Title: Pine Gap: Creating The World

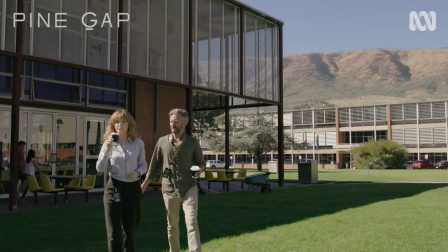[0:10]
We came across the Holden factory and I thought, well, it's disused, it's been decommissioned, there were buildings of the right period. We came back, contacted our location manager and said, why don't we have a look there and let's see if it could happen. And they were just sensational. We were very lucky to have scale at General Motors Holden where we could shoot exterior wide shots that showed the size of buildings,
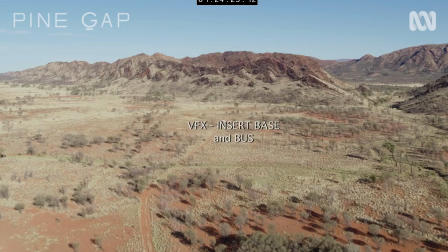[0:33]
showed green rolling lawns, and we could also composite with visual effects in the harsh, contrasting desert mountains behind. So for us, it was a sense of scale that really drew us to shooting out of the Holden site.
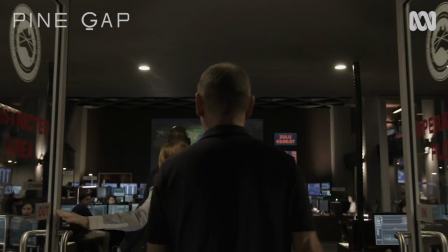[0:47]
Production designer Scott Bird has brought a real sense of scale to our interior sets.
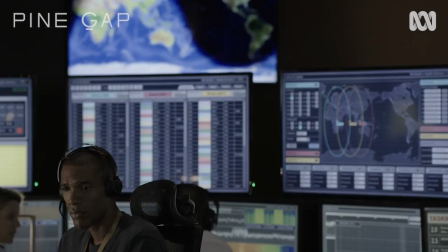[0:52]
I can shoot a wide shot that has a person at the bottom of frame, a giant super video screen and a ceiling all in one shot, which for me as a director is a joy because I've effectively got interior landscapes.
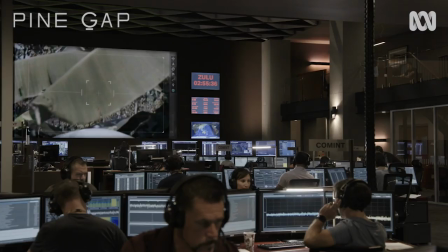[1:05]
There are 168 monitors and 169 if you count the big screen, which is fed by a projector. I had to get all the information onto screens. There are a lot of open sources out there that the art department is drawing on to create these,
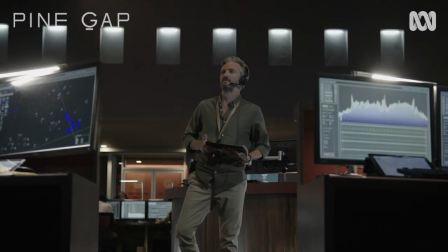[1:19]
and they're basically creating simulated signals, if you will, to give what I think is a good, believable representation of Pine Gap.
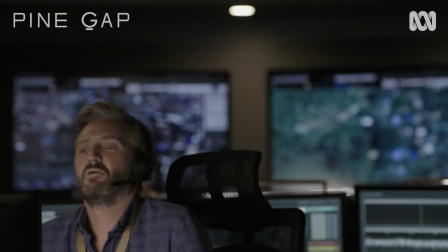[1:25]
We feel very confident that what we've been able to do with David's help is represent the
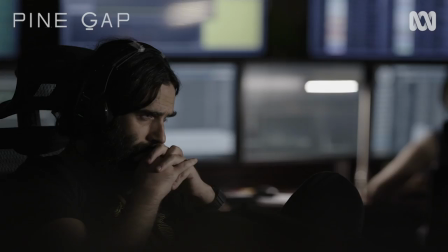[1:31]
variety of the work that the Pine Gap operations floor does without actually slavishly following every detail.
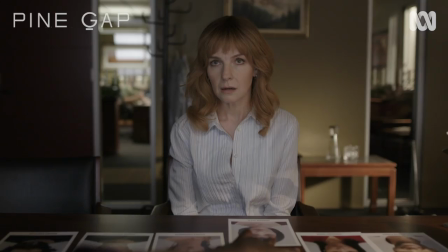[1:37]
And I'm really proud of what the art department have managed to do, and Jeff and his team have photographed it beautifully under Matt's direction.